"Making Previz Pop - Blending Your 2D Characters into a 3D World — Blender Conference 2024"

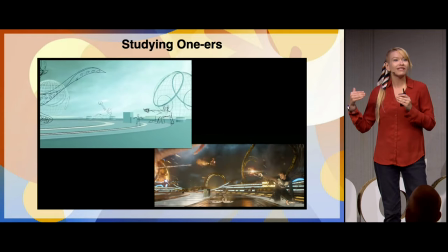4:15 And this is essentially what grease pencil pre-vis looks like right now.
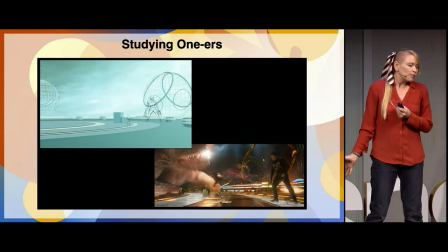4:19 It's a very effective tool, but at the end of the day, you can see that very blocky background.
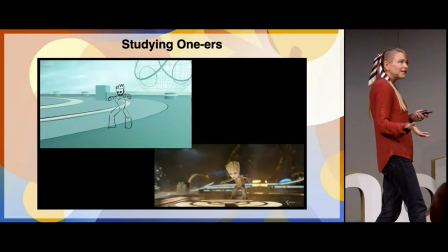4:25 So how do we make this better?
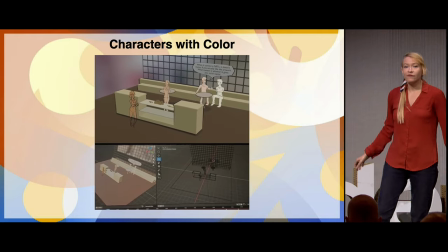4:28 I started using toon shaders and some flat colors, and this is a really effective tool.
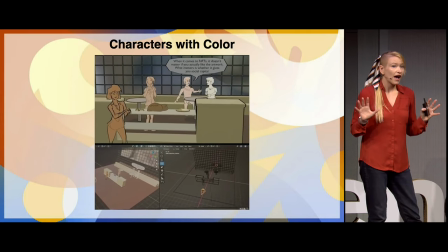4:35 As I go through these slides, there are a hundred answers to this problem of how do we make an aesthetically appealing style of previs,
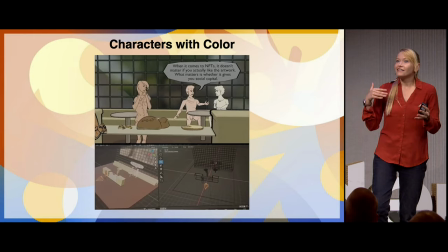4:44 so please incorporate any ideas or paths that I went down into your own projects.
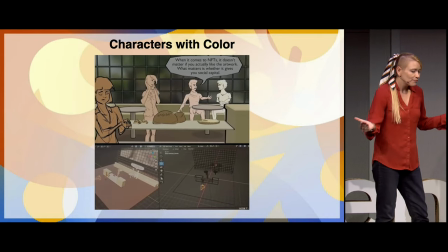4:50 There are no right or wrong answers, especially as you're working through. So, characters with color, this is really effective.
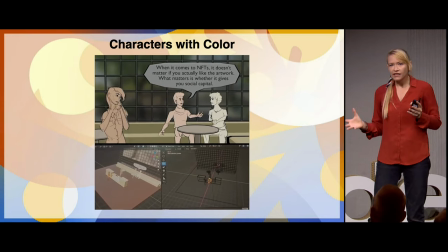4:57 The benefits of this are it's very clear if you're working in high action scenes,
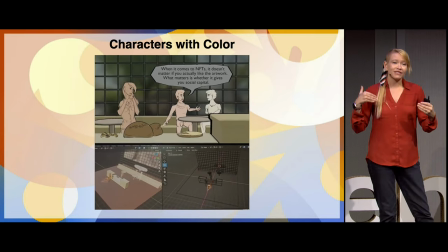5:03 giving each of your characters a different color really helps distinguish them as they're moving around.
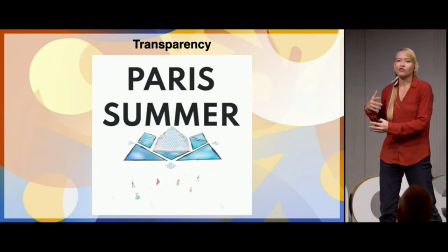5:08 And it's also just very clean. But I was looking for something a little bit more organic, something that felt like it echoed traditional storyboards.
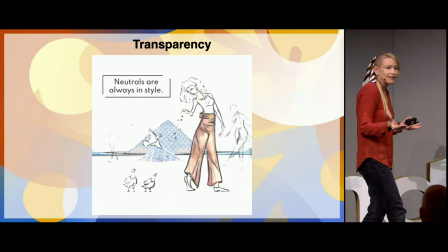5:17 So I started playing around with partial transparencies and with textures.
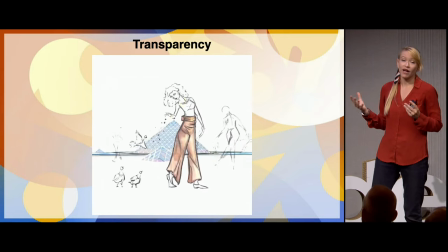5:21 So, I took a sketchbook out, I took my iPad out, and I just started drawing people.
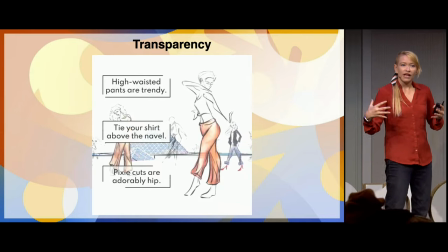5:27 And I took that and I dropped it into Blender as images, as planes.
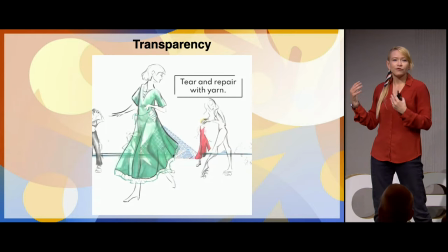5:32 And while I do like the look of this, and I really like that it preserves the sketchy quality of the initial drawings,
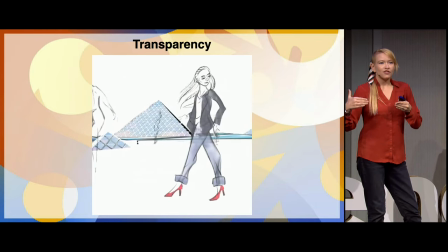5:39 dropping in images as planes into a storyboard is completely unpractical.
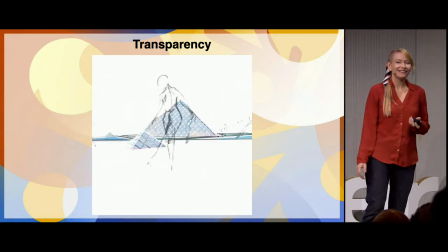5:45 I would not wish that on my most hated enemy. Don't storyboard with images as planes.
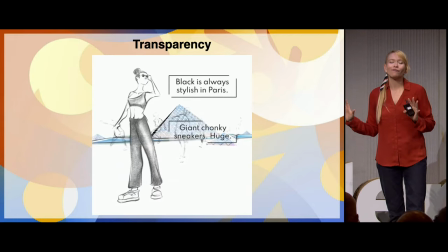5:51 It's going to take way too long.
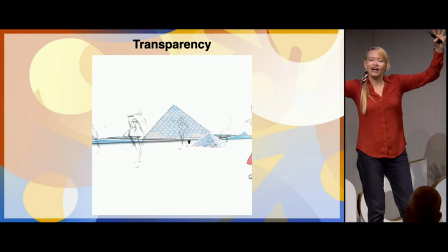5:53 And the minute that you start putting in iterative drawings, like a little bit of motion of someone moving or someone walking, just do it in grease pencil.
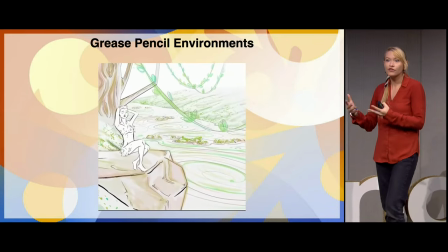6:03 So how do we add a little bit of color to the grease pencil aesthetic?
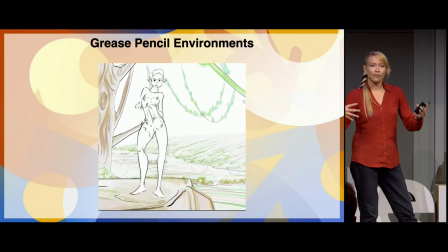6:08 This time I took those grease pencils and I started dropping them into the environment, which is a solution.
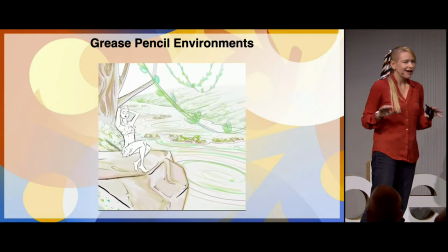6:14 It's an incredibly time-consuming solution,
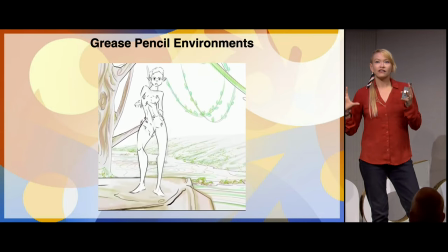6:17 but it is a way of putting in a little bit of color that is the same style as the characters.
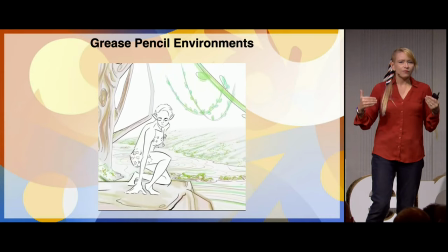6:26 So one other valuable lesson from this is as I started working in this more minimal style, I realized how important the ground was.
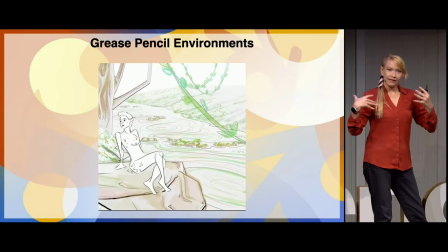6:35 We're constantly walking and taking in that information and using that to not fall over.
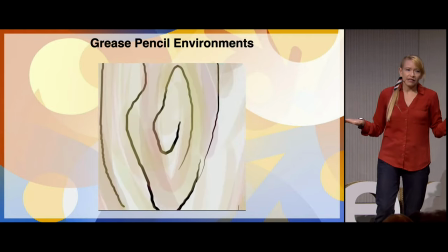6:41 So whether you're working in a natural environment,
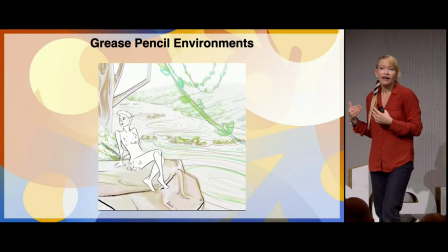6:46 put in some grass, whether you're working in a room, put in a rug,
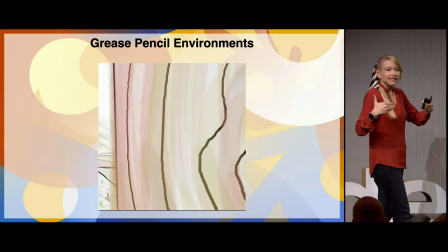6:51 you just need something on the ground for your audience to understand where your camera is and what your camera is doing.
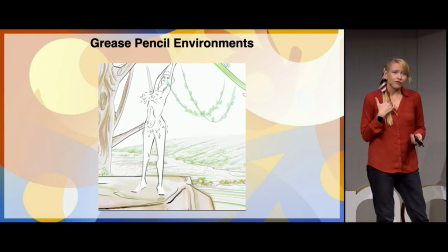6:59 Was this an effective solution? Could be. For me, it was just a little too much work going through and just custom hand painting things.
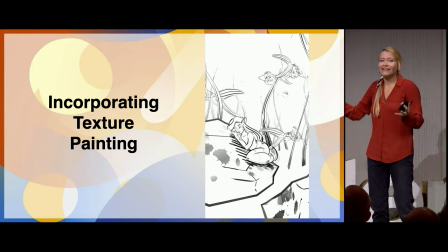7:08 And speaking of hand painting things, I was like, okay, great, we can take this, and what if we just start automating this in Adobe Substance Painter?
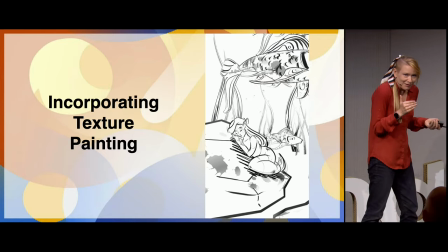7:17 I don't like Adobe anymore. Sorry to drop that.
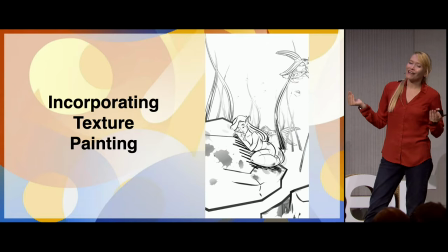7:22 What you want to do, what I did with this is I thought, like, oh, great, I can, like, automate this process.
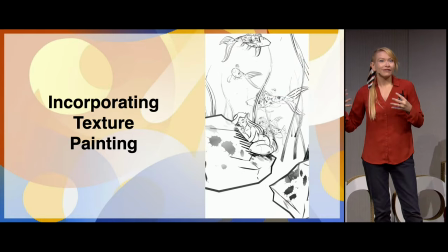7:26 I can send it off and use, like, a lot of their presets to make a really nice ink look on, in this case, the fish, and I believe the rock.
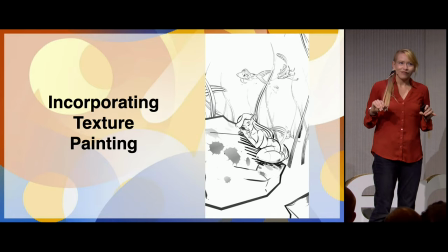7:35 and well I just ended up doing a whole bunch of custom textures anyway
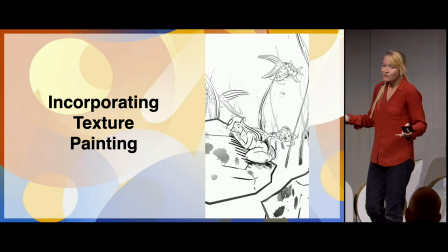7:39 so all of these were so simple you can just do them in grease pencil
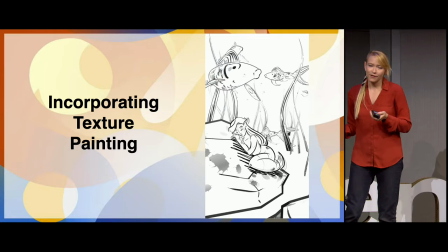7:44 itself or just in blender itself in your vertex painting don't bother leaving the
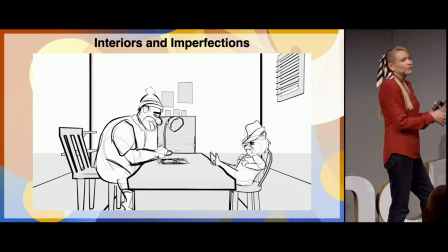7:48 program from here I was like okay great we've got enough of
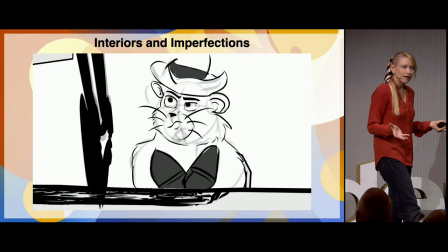7:53 a look that we're going to start moving into multi-camera scenes so this is a story my friend wrote I was like great I'll take it take a shot at it and what you're
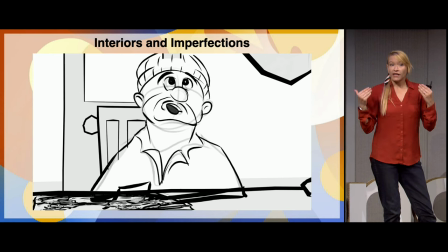8:02 looking for here is now that you're working with multi multiple cameras what you want to do is well that's
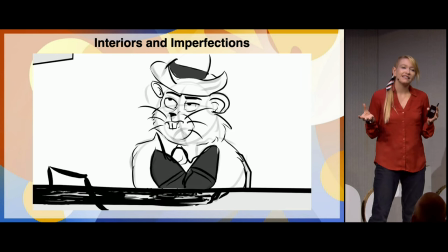8:11 a whole tangent when you're working in an interior go ahead and take the outline of
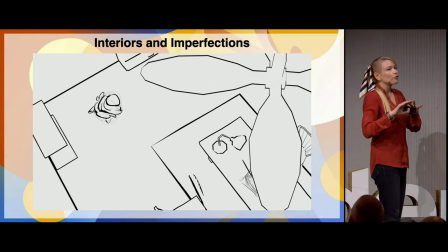8:16 your room wireframe it and get rid of the walls you are going to lose
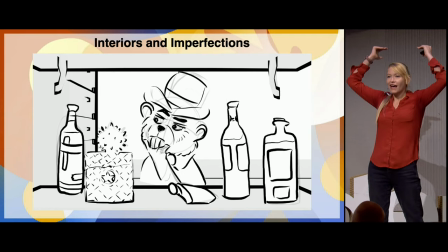8:21 your cameras but it's still really nice to have that depth conveyed with
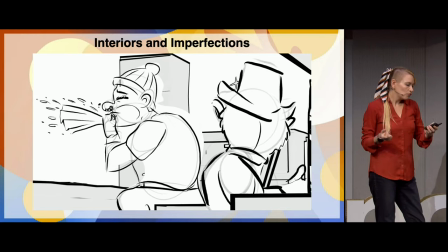8:26 like the corners of the room so from there I went
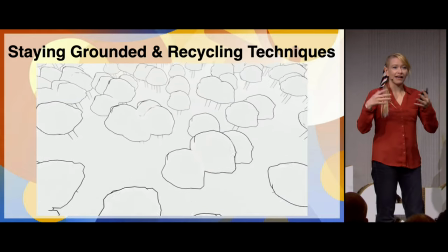8:31 into an exterior.
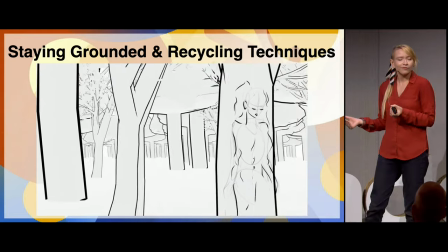8:33 And the wonderful thing about this is it just kind of reminded me of all of these tutorials that we do, thinking they're not going to go anywhere.
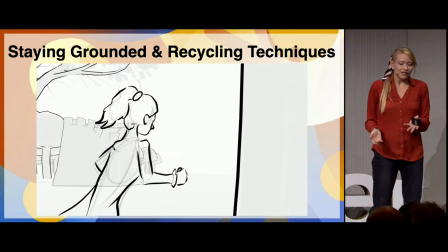8:41 What's the point of this useless Saturday morning tutorial? But as you can probably tell, one, I've done a better version of this with better trees.
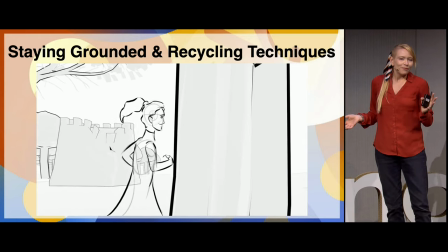8:48 I promise. I just really like the characters in this. But this is a particle system forest, which can now, of course, be done with geonodes.
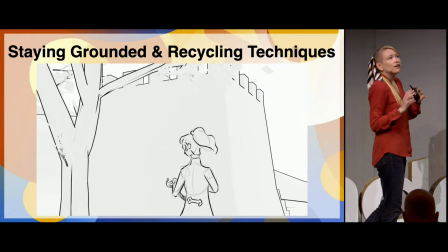8:55 Highly recommend. But at the time, it was one of the... I was trying to figure out how to do the forest and I realized,
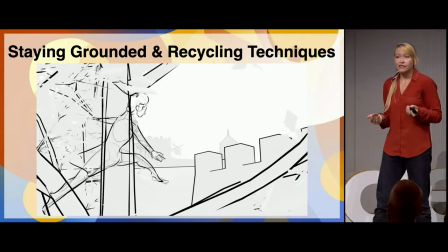9:01 look, I can just use the same particle system from Martin Kleckner's, I believe this was CG Boost tutorial on environments.
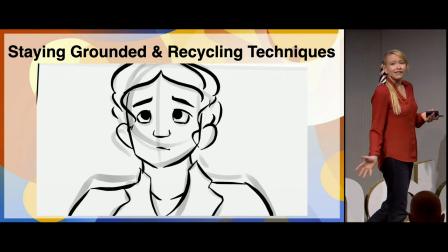9:09 And then, of course, that's the same particle system that you all are using to put sprinkles on your doughnut however many years ago.
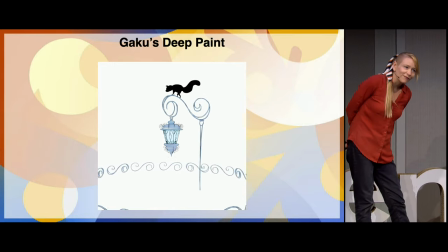9:17 So, up next, I've slightly tweaked my workflow in the last year because Gakutada released DeepPaint,
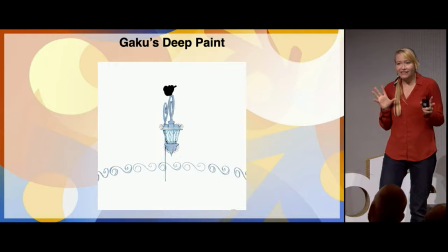9:25 which is an amazing plug-in and an amazing extension that you can use to...
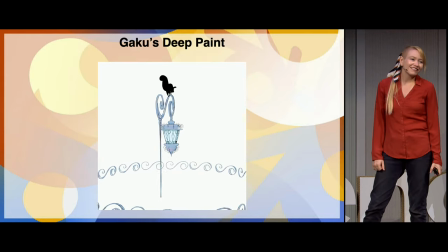9:31 Let me catch my breath. You can use this extension to create exquisite botanicals
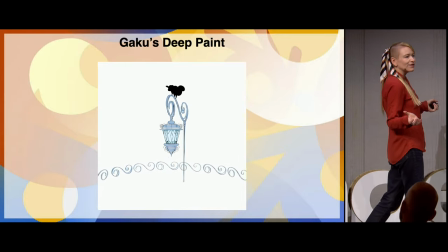9:37 and ethereal Japanese temples and amazing European architecture.
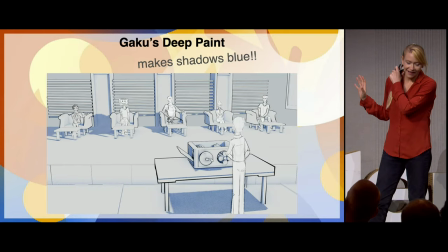9:43 And I use it to make my shadows blue.
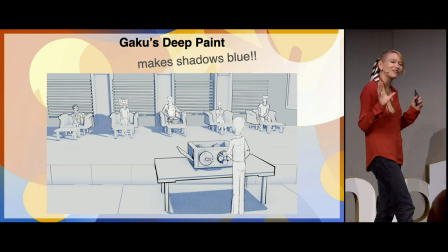9:48 i swear i've made nice things with it too but it's just so useful and i love that it adds this
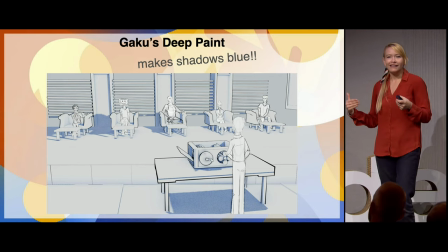9:54 like blue cast this like 1980s previs like animators previs aesthetic to things
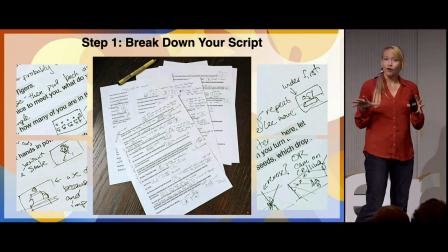10:02 so if you're interested in telling your own stories the way that i do it is uh right now i'm working
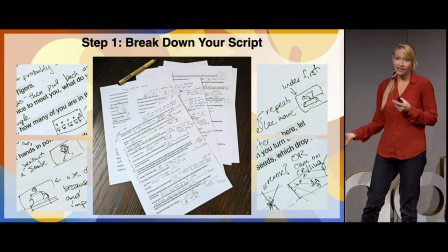10:08 through a six minute short you're going to take your script you're going to break it down you're going to take out a little micron pen and you're just going to start ideating on top of it.
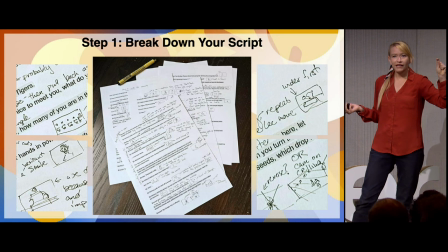10:17 Go ahead and make little thumbnails of your characters, what they're doing, what's in their heads,
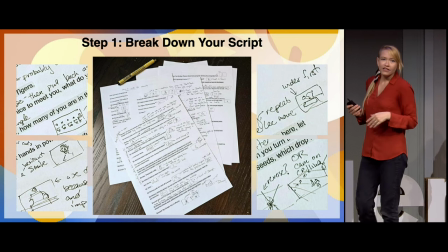10:22 underline the important props and furniture, and then go ahead and on the back of one of those pages,
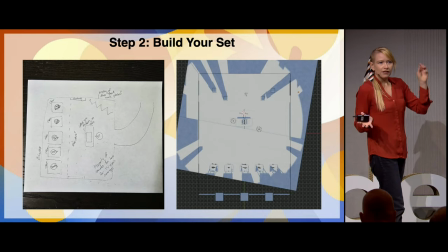10:29 just do like a very scratchy overview of what your set is going to be.
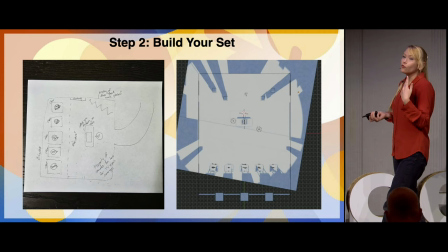10:36 This way when you open up Blender, you're not looking at a blank page. You know what you need to start modeling.
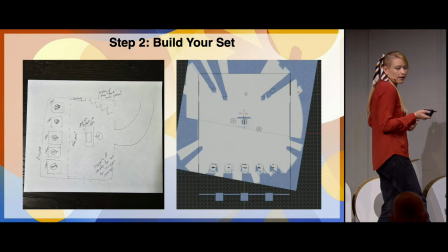10:41 You know what you need to start working on. Up next, audio.
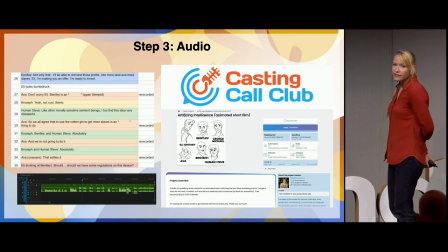10:46 So take your script, break it down, figure out what your lines are, figure out what these characters are.
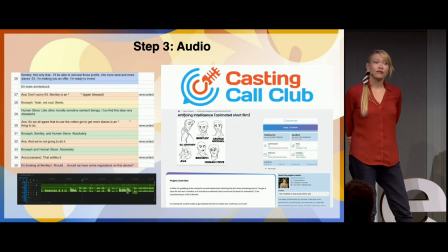10:52 And I worked with Casting Call Club. I absolutely loved them. There's such a breadth of talent with those guys.
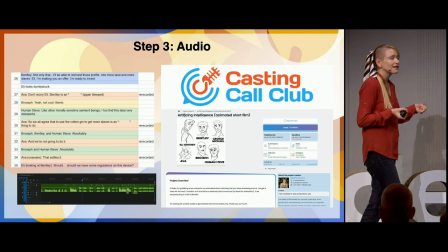10:59 And I know that AI can do your voiceovers these days. But at the end of the day, like we make things to connect with people.
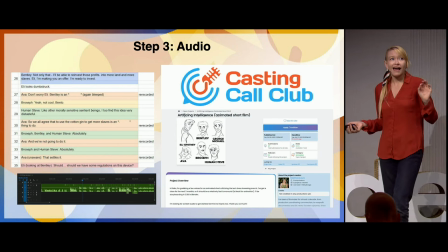11:07 And there are so many voice actors that are really excited to work with you.
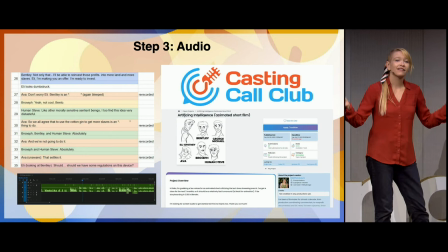11:12 So reach out, connect, collaborate and work with people.
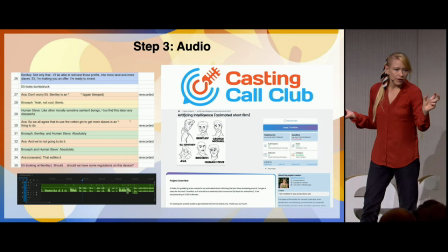11:16 The other important thing with your audio is taking these waveforms that people send you and chopping them up line by line.
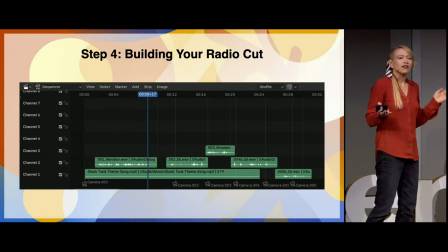11:25 Because you're going to be rebuilding this in Blender with your music, with your sound effects, it's important to build your radio cut in Blender itself.